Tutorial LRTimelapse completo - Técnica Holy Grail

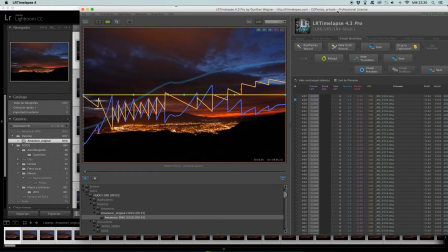729s
Vamos a importar todos los DNG con las correcciones que ha hecho el programa, lo vamos a importar a Lightroom.
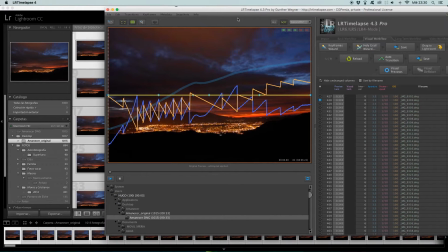738s
Esto se hace de la siguiente manera: si tenemos Lightroom en la ventana de abajo,
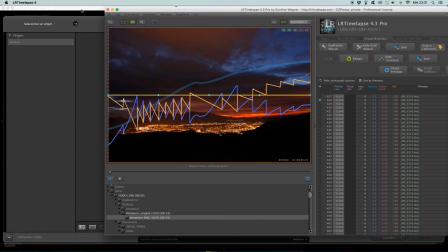743s
arrastramos el botoncito aquí, nos sale un más y soltamos. Y aquí automáticamente Lightroom se va a poner a importarnos
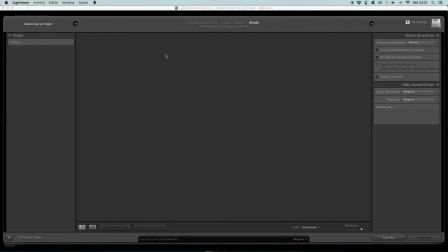752s
todos los archivos DNG con las correcciones que acabamos de hacer en LR Timelapse.
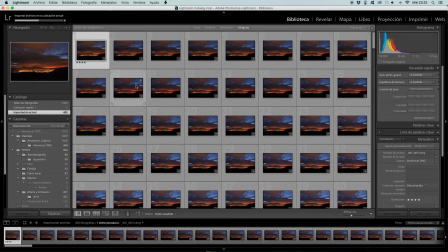Vale, pues ya tenemos importados todos los archivos DNG a Lightroom y si ahora los repasamos, vemos que hay algunos que tienen marcadas
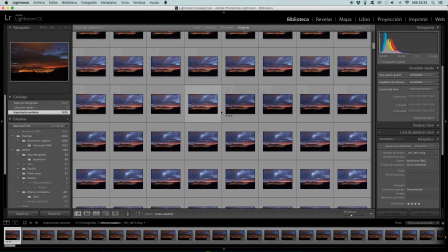778s
unas estrellas por aquí.
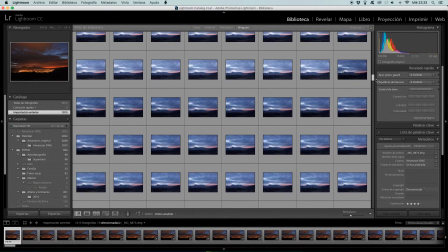780s
Los que tienen 4 estrellas, los que están marcados con 4 estrellas, son los que hemos seleccionado como fotogramas clave.
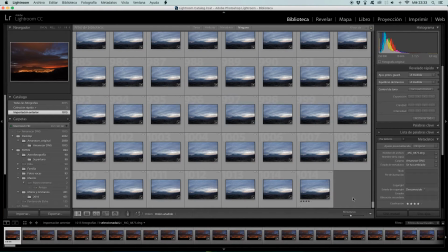788s
Aquí tenemos otro.
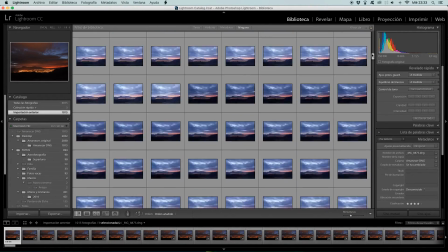789s
Entonces, esos fotogramas clave, esas imágenes con 4 estrellas, que son los fotogramas clave que hemos seleccionado, son las imágenes que vamos a editar.
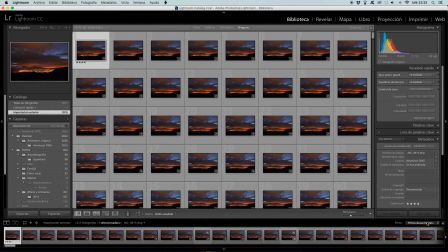800s
Vamos a filtrarlas. Aquí en la parte de abajo, vamos a marcar que nos saque
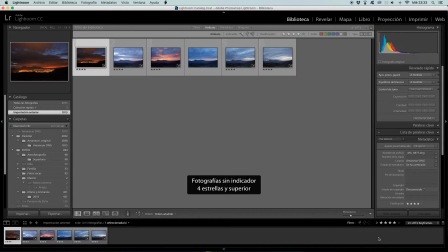808s
LRT4 keyframes, los fotogramas clave, que nos filtre únicamente los fotogramas clave, y aquí tenemos los 6 fotogramas clave que hemos seleccionado. Entonces ahora lo que vamos a hacer es procesarlos. Vamos a empezar por el primero, le damos a revelar
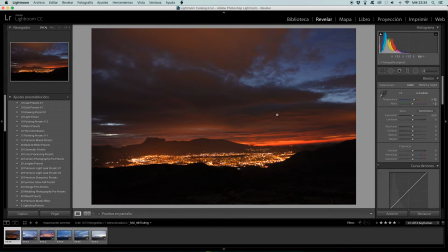826s
y vamos a editar la fotografía. Bien, pues lo primero que vamos a hacer va a ser darle un poco de claridad a la imagen. Vemos que el horizonte está algo torcido, vamos a reencuadrar.
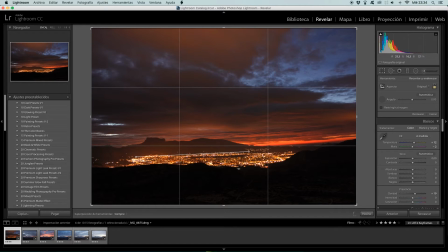847s
Entonces vamos a enderezar un poquito ese horizonte, así más o menos, y vamos a reencuadrar la imagen.
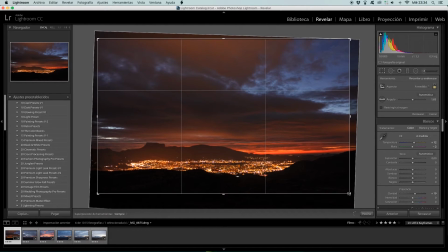857s
Aquí en el primer plano no me aporta nada, entonces lo vamos a recortar un poco, pues una cosa así. Vamos a estirar la imagen pues todo lo que podamos, a ver, así, esté enderezada, estiramos un poquito por ahí.
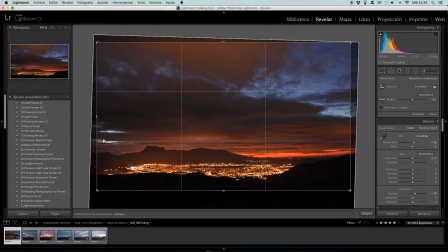873s
El cielo nos interesa muchísimo porque es el protagonista de este timelapse. Por aquí le vamos a recortar un poquito y le vamos a dejar este aspecto así panorámico que a mí me gusta como queda.
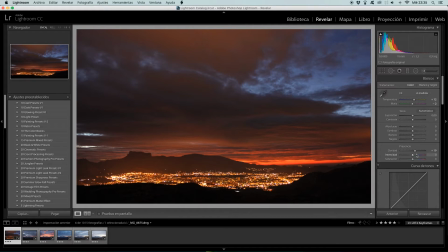887s
Entonces ahí lo tenemos. Vamos a seguir editando la imagen, le vamos a dar un poquito de intensidad a las luces, a los colores, y le vamos a meter un filtro degradado aquí en el cielo. Los filtros degradados, al igual que los filtros radiales, vemos que aquí nos aparecen dos filtros radiales,
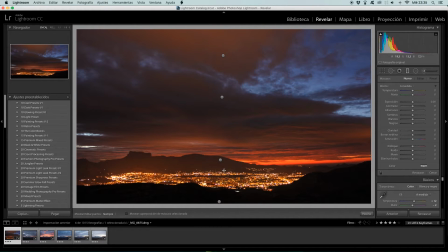907s
los filtros degradados nos aparecen cuatro, son los que nos marca LR Timelapse que tenemos que utilizar. No podemos meterle otros filtros degradados nosotros porque LR Timelapse no los va a saber interpretar y no va a quedar bien nuestro timelapse.
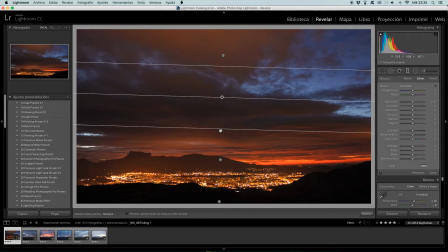922s
Entonces vamos a utilizar los que nos da el programa. Pues este, por ejemplo, vamos a abrir un poco y yo, por ejemplo, le voy a bajar exposición porque quiero que el cielo esté más oscuro y le voy a dar una temperatura más fría,
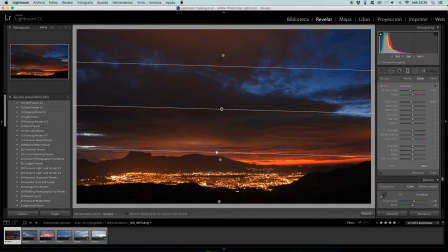937s
más azul. Quiero que este cielo sea más azul, que contraste con este rojo que tenemos aquí. Bien, pues ahí lo tenemos. Le decimos que bien.
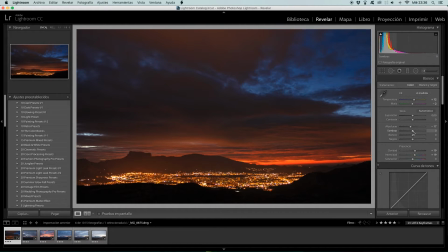952s
Aquí le vamos a bajar un poquito las altas luces. No me voy a extender demasiado con el procesado. Aquí ya es a gusto de cada uno y podéis trabajar los fotogramas clave todo lo que queráis. Pero yo para este tutorial, para este vídeo, pues tampoco me puedo extender demasiado. Entonces, bueno, así está bien la imagen.
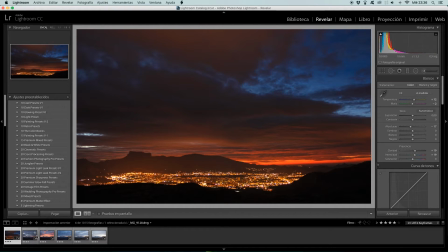971s
Ahora tendríamos que editar el resto de fotogramas. ¿Qué vamos a hacer?